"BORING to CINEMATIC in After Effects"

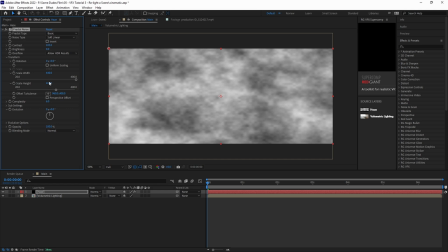Now we want to add a little bit of movement to the haze, so let's Alt or Option click on the Offset Turbulent Stopwatch and we'll add the expression open bracket value, open bracket 0, close bracket plus time times 10, comma,
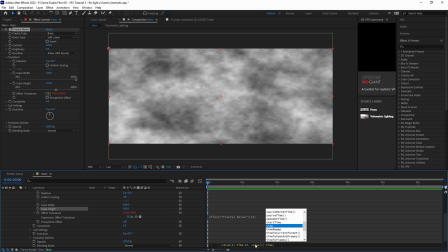space, value, open bracket 1, close bracket, minus time times 30, close bracket.
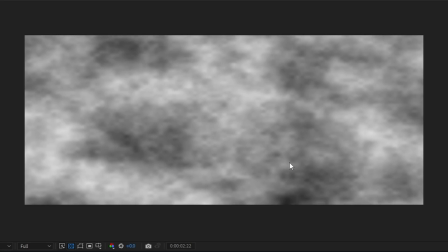And this will cause our haze to just move very slightly upward. We don't want it to be too fast.
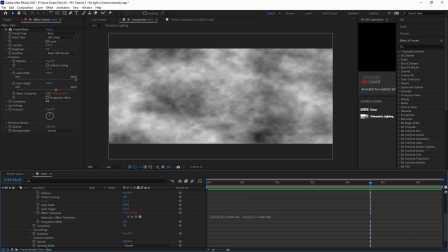We just want it to have a little bit of upwards momentum. Next, we'll set the complexity to around 20. And then under sub settings, we'll leave the sub influence at 70. And we'll change the sub scaling to around 67.
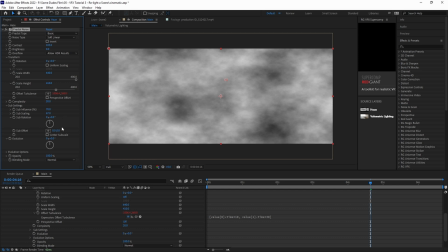Now we want to refine this just a little bit more and give the fog a little bit of a subtle rolling effect. So we'll Alt or Option click on the evolution stopwatch and we'll add the expression time times 30.
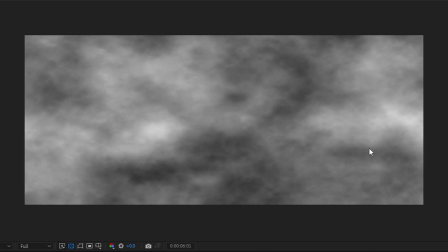And then we'll just play it back and you can see that it just has a little extra movement to it. Now we'll set the opacity to around 80% or whatever looks best for you. And
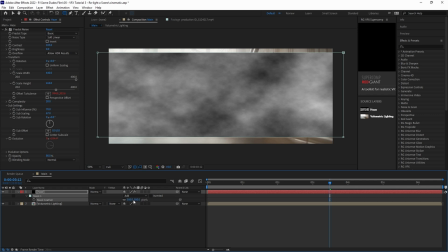then we'll add a mask to the layer and we'll set the feathering to about 500 pixels to really add some tapering to the edges.
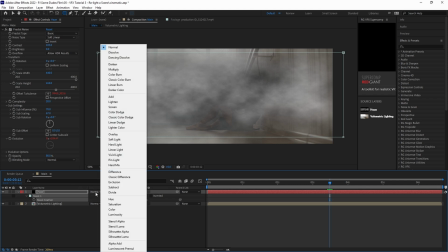And to finish our haze off, we'll set the layer's blending mode to screen.
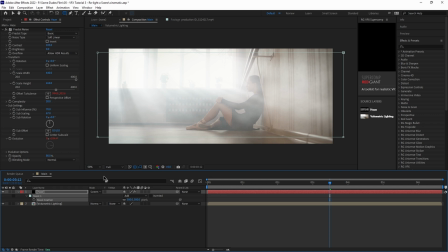The next thing we want to do is add a little extra subtle realism to the shot, so let's go ahead and create some dust particles.
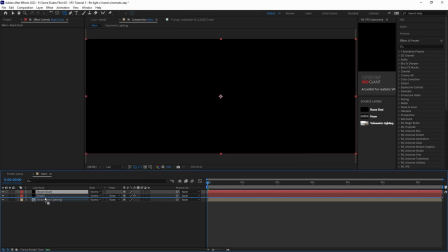Create a new solid by hitting Ctrl Y and call it Room Dust. Let's place the layer under the haze layer, and for now we'll turn off the haze layer. In the effects control panel, let's add CC Particle World.
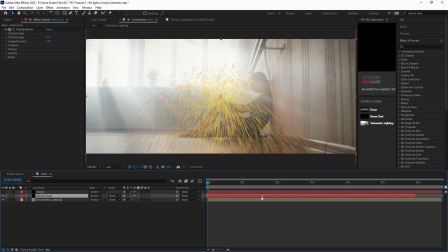Then let's move the layer further ahead in time so that when we play it back, the particles have already started producing. And then let's click and drag the end of the layer to refill the timeline. Change the birth rate to 5 and the longevity to 10 so that the particles don't disappear too quickly.
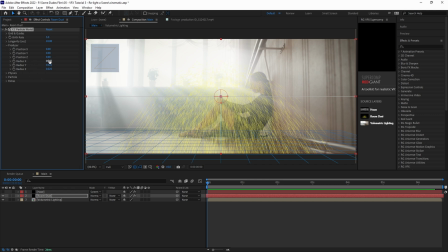Next, under Producer, adjust the XYZ radius parameters to fill the scene better. For this scene, let's go with around 2.125 for X, 0.715 for Y, and 2.4 for Z. Now we can see that our particles are filling up the entire scene in 3D space.
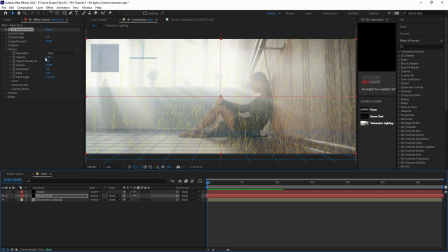Under the Physics tab, let's set the animation style to Twirl. Then we'll set the velocity to about 0.01. Let's play it back and see what we have so far. Right now it looks a lot like rain, and that's not what we want. We need to adjust the gravity parameters so that our dust particles float.
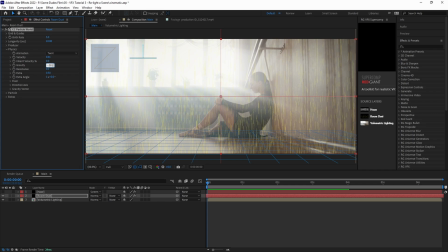So let's set the gravity to negative 0.001 so that they just barely float up. And then under the Floor tab, let's set the particle visibility to above floor. Now that we're done in the Physics tab, let's go to the Particle tab and let's set the particle type to Faded Sphere.
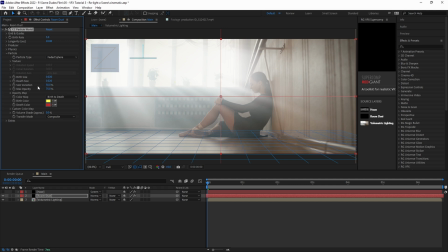And then set both the birth and death sizes to 0.02 and keep the size variation at about 50%.
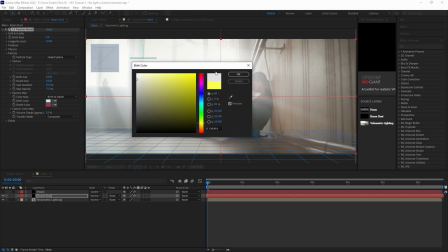Now all we need to do is change both the birth and death colors to about a semi-gray, more on the white side.
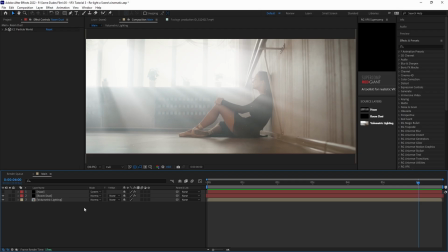All right, now we want to add a little bit of our own movement into this shot. We're going to do a Dolly tracking out shot, just very slowly to add to the drama.
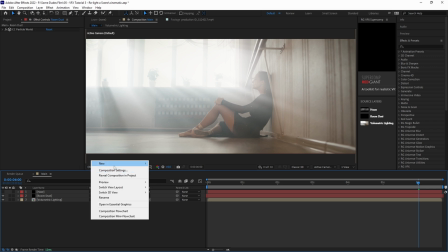And let's set the haze and volumetric lighting layers to be 3D layers. Then we'll add a camera layer and let's turn off depth of field.
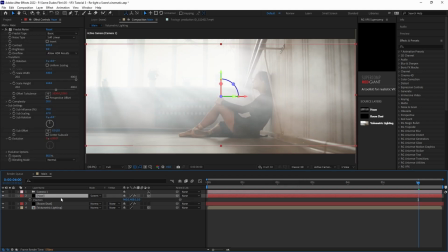We don't need it in this shot. Now with our haze layer selected, let's hit P for position and let's move it closer towards the camera in Z space. Let's go about negative 725. Now let's move our playhead to the beginning of the timeline, and with our camera selected,
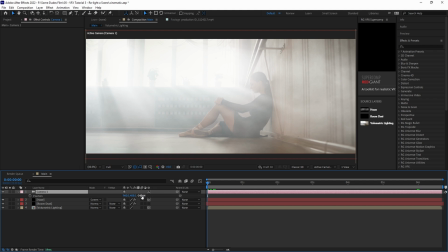let's hit P for position and let's push the camera closer into the scene on the Z axis. Let's go around negative 3045 and then we'll add a keyframe. And once the keyframe is added, we'll go to the end of the timeline and we'll drag the camera back in Z space about negative 3471 and we'll add another keyframe.
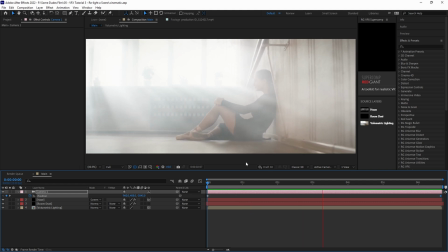Then we'll play it back and make sure that the movement is exactly how we want it. Then the final thing we want to do is we want to color grade our shot. Normally, I would do my color grading after doing any compositing in a program like DaVinci Resolve.
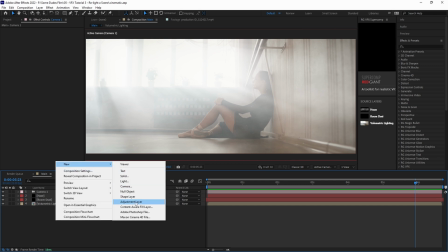But for this, we can do a quick and dirty grade right inside of After Effects. Let's make another adjustment layer and we'll call it color grading.
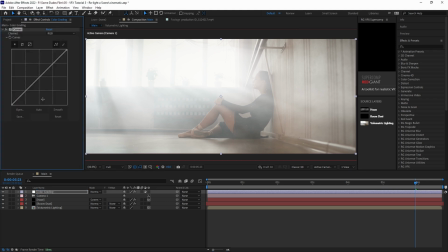Add a curves effect and let's tweak the RGB channels until we have a general mood that we're going for. In this case, let's make it a bit colder feeling. So let's adjust the blue channel up. And we'll adjust the red and green down a bit. Next, we'll create a bit of a filmic look. In this case, I'll be using the Red Giant Film plugin.